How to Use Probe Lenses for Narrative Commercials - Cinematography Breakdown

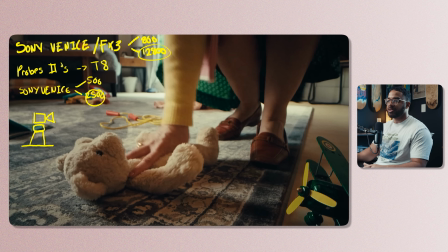[4:06]
So you kind of have really one option here to get this specific shot. Because there's camera movement involved and we want to track the action to motivate what's happening, you need to be on a tripod head.
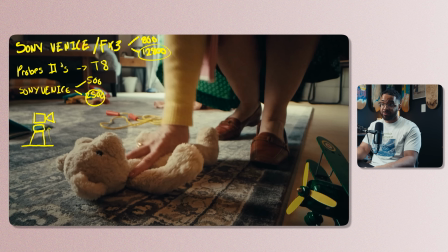[4:19]
So automatically I'm raising off the ground with a big O'Connor head like that, about probably 2 feet. And and the director specifically she wanted to be on the floor to feel that as well. So the way that you would do that is you would need a lens.
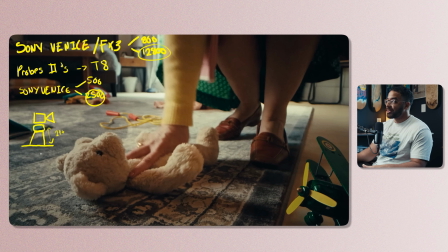[4:39]
These are usually known as, I think, stereoscopes or something like that. No. And to do this in traditional filmmaking, you would need something like a T-Rex lens, but we didn't have the budget to do that. And that's why I love the Probe 2s. So if we redraw this, our little camera, and then the Probe 2, the 90-degree attachment,
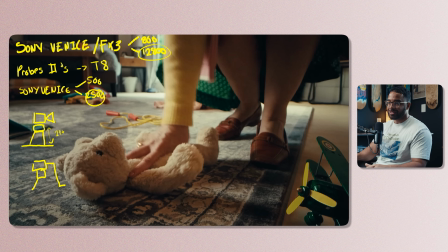[4:58]
We call it the elephant trunk because it's just funny and it looks like that. Allows me to get the perspective on the ground. It's not exactly perfect. You would have to use a low hat instead of a high hat to get it right down to the ground specifically, but we wanted to be tilting down at this a slight angle, because if I take away
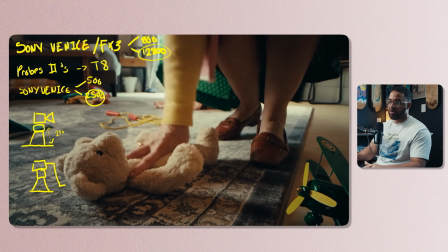[5:18]
this and just use a normal probe lens, my camera angle would be like this, and we wouldn't have that perspective of being on the ground level. That's really important when you're trying to get these specific shots and everything like that, to use the proper gear.
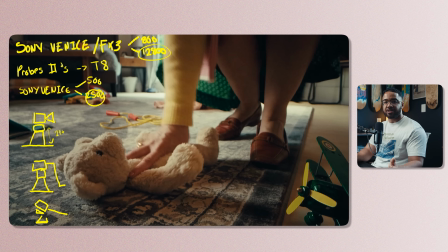[5:35]
And like, to get something like that, you could just say, oh, I'll just put the camera on the floor and then tilt up. Yeah, that might work just for a second, but you're gonna still have that handheld shake and everything associated with that. So we wanted it smooth, and that's exactly how we did that.
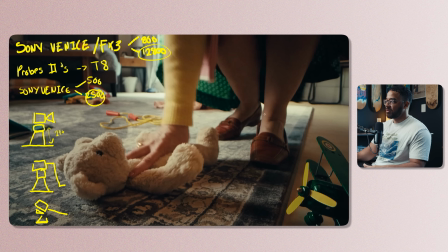[5:49]
So now when we talk about how we lit this, if we kind of do a little top down of this room, this was kind of a really weird shaped room. It was almost like a hexagon, and then our talent is basically walking in here,
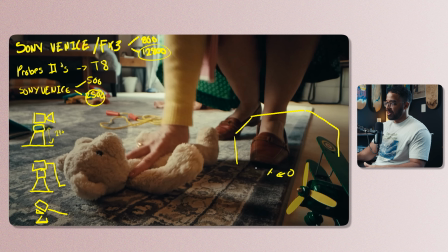[6:04]
and then they're landing on this spot, and the camera is pointed right here. So I had 3 lights in play here. I had the classic f22C, and this is all set to daylight. So this is set to 5600 Kelvin at 100%.
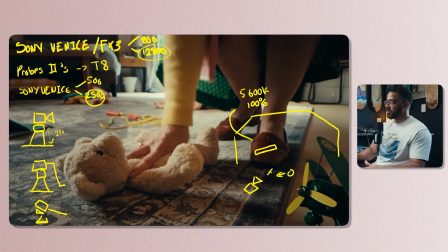[6:26]
And then outside, I have a 600C with a Fresnel. And then this is set to daylight as well, because in this point of the narrative that we are, it's daylight in the middle of the day.
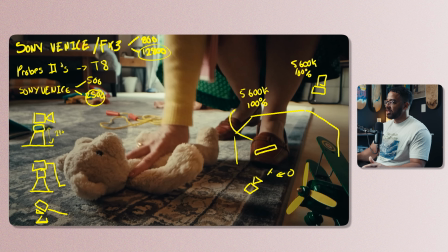[6:40]
So that's why I just put everything to a daylight balance. And this is at 100%. And this is just creating that natural light that you see on the floor. So this is the sun. And because we were shooting in the early morning, the sun is coming down, and I really like to shoot at this time of day,
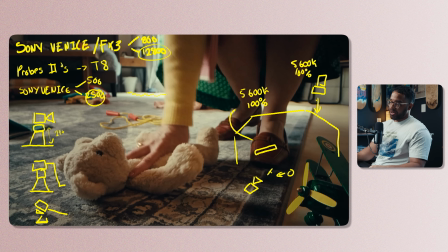[6:56]
especially for my daylight interiors, because it automatically gives me the highlights that you're looking for, natural sunlight on the floor. But the thing is that it doesn't come all the way over here, and that's what the light of the 600C Pro 2 here.
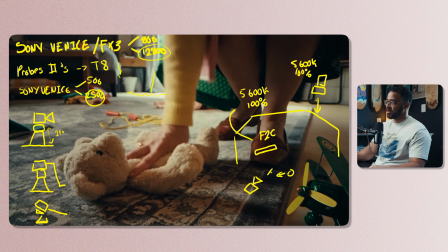[7:10]
Oh, sorry, I forgot to write in my thing. So if this is the f22C, and then I have a 600C out here, and then I also have a 600D just off to the side over here.
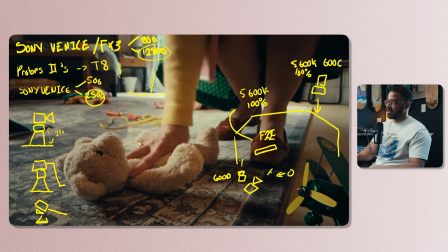[7:27]
600D. And this is just shooting into the ceiling. And I'll talk about that in a second. And this was sitting at 50%. And then again, because it's a daylight balance source, it's going to be set to 5600 Kelvin. So again, this 600C is bringing that sunlight
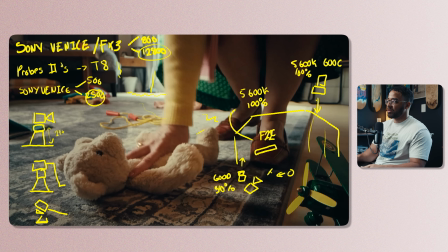[7:44]
across into the room and giving me the highlights over here that we see on the ground. Because the sunlight is so high, it's only going to shoot into the bottom, and you can only see that. So I really wanted to bring that sunlight across. And then the f22C, I also have, I don't have a silk in front of that because I needed the power at that point,
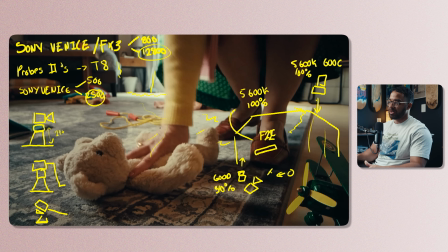[8:03]
and it's giving me a harsh, like almost not necessarily like a soft look.
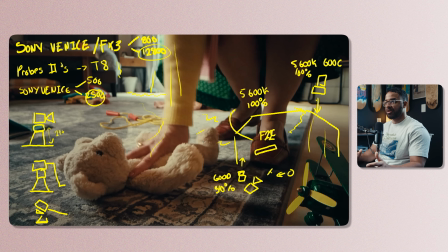[8:07]
It's more harsh here because usually with the f22C, it comes with like 2 layers of diffusion, but I don't really find that enough because I'm usually looking for something softer. But for daylight scenes, it's perfect because it gives you that natural light and that wrap to make it a little bit more softer.
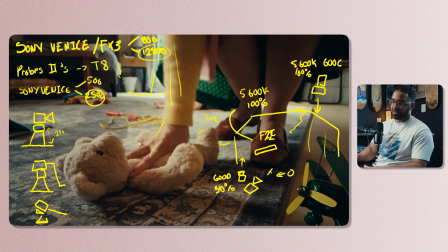[8:25]
And then on the side here, let me just do this in blue. We just have a floppy to kill some of the spill and to add some neg back into the shadow side of our subject here.
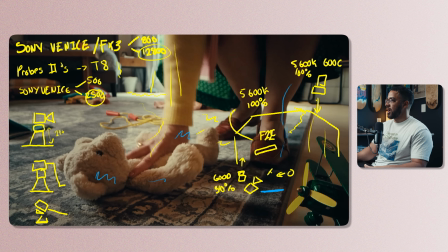[8:38]
And we always like to shoot in the shadow of everything. So when I hide this still and then go to the next one, we can see that camera movement up,
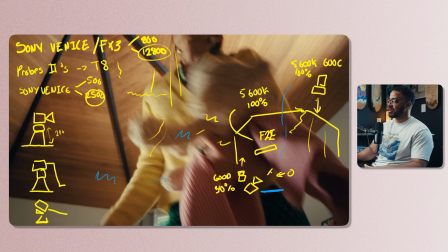[8:47]
and then you can also see what that 600D is doing on the inside.
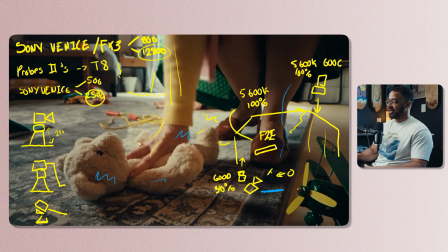[8:52]
So if we go back to our image here, I know this is a lot going on, and I basically had it shooting up into the ceiling, but not in that direction. It was more on this side to fill up and to give me more ambience,
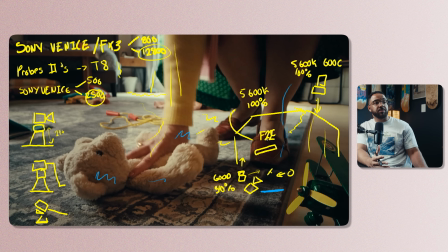[9:05]
because even when you're looking at the brightest part of the day, which is usually in the middle of the day, and then you're deep inside of the room, not next to a window or anything like that, this area is bright, but because we're so far away from the window, we need to raise our ambience.
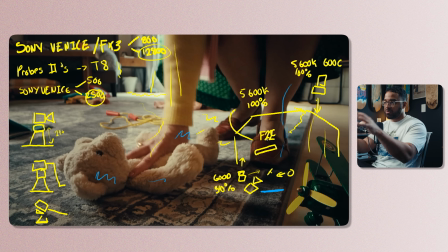[9:21]
And shooting a light or I like to use COB fixtures because they're point source, and I usually like to shoot that into the ceiling as it gives me more lift.
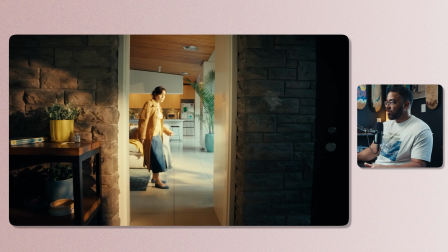[9:30]
The next shot that we're going to be looking here is another one, but now we're using the probe lens for its classic movement of basically going over something. And here, I want to talk about movement and how the director, Sofia, my partner, was like very much so like, hey, I want every shot to to feel intentional.
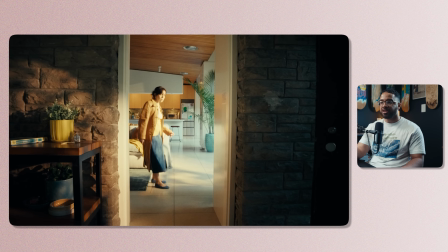[9:48]
She is searching for something, and then we want to basically pull back because she's walking into the room.
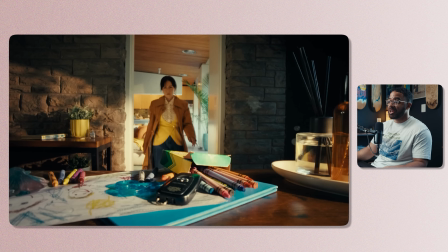[9:54]
So that already tells you like, hey, the camera can move at this point. Because if we just had a still frame of it just sitting here and then she walks into frame and then that's it, and it's not really necessarily working. That's why you have to have work with a director who knows exactly what she wants and what they want.
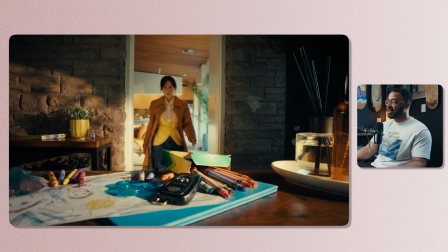[10:11]
And in this case, she did, because she wanted to have that movement. The classic thing would just have the dolly and then you would just see the edge of it,
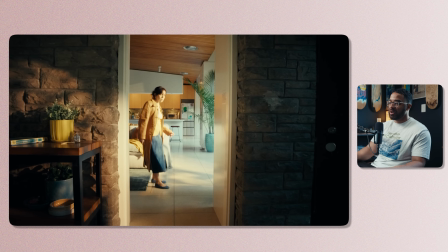[10:17]
but we wanted to have that sweeping feeling where we're inside of a room and then we're going
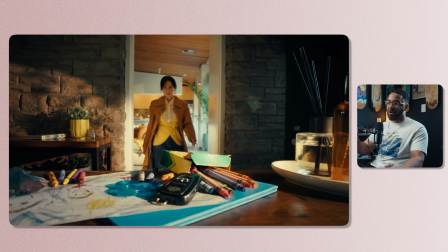[10:22]
over something that just kind of breaks it and almost looks like that we're on a wall. So the way that we did this is, again, filmmaking is probably 90% of just cheating things in terms of just making everything look good. So let's do a top down. So this is our little whatever side table here.
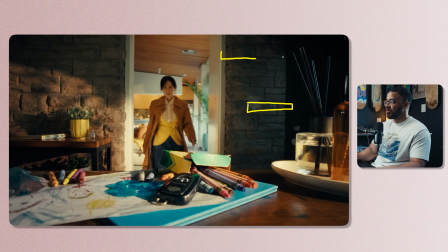[10:40]
And then we have our room, which the talent is walking through. So she walks in like this and then lands there and then walks towards the keys, and she doesn't necessarily grab them because we do this in another shot. It's just to showcase the what it's like to have a kid who has a bunch of stuff.
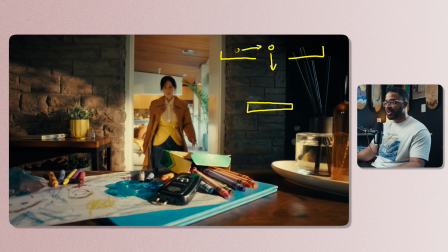[10:59]
And then you can see that even the production designer Devin did an amazing job here of just having a bunch of drawings, crayons, and everything that looks like a kid was basically playing with her keys and just had it there, right? Again, this goes with amazing direction and just having all of that in play.
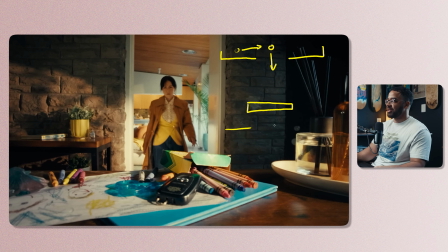[11:18]
And then here, this is actually the entranceway of the main house. Like the door is over here, just to give you guys some context. And then we're inside a laundry room, actually. My dolly tracks are sitting right here, and then my camera is here. I know this is a terrible drawing.
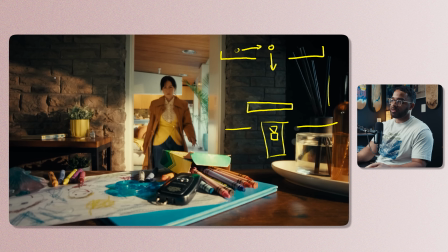[11:34]
But what, in this case, the probe lens allows us to do is basically, if this is my table, this is my camera, and the probe lens sticks out here, it gives you that perspective of like going over things. You wouldn't necessarily be able to do this with a traditional dolly setup with a traditional lens.
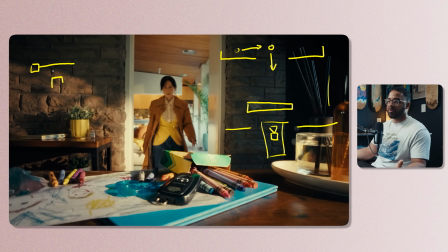[11:51]
You'd have to basically rig it overhead and do that. So we were moving fast, and these easy dolly setups were really good. So I'll just erase that. And in this case, this was later on in the day. And then a question you might say here is like, why we're using the FX3 for this shot?
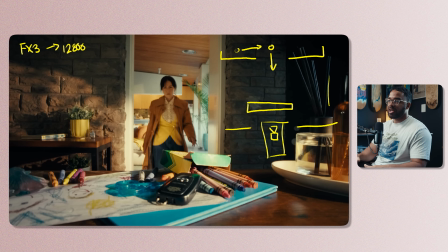[12:06]
And this was at a base of 12,800. In this case, we're using the straight probe, and in the last shot used the Venice.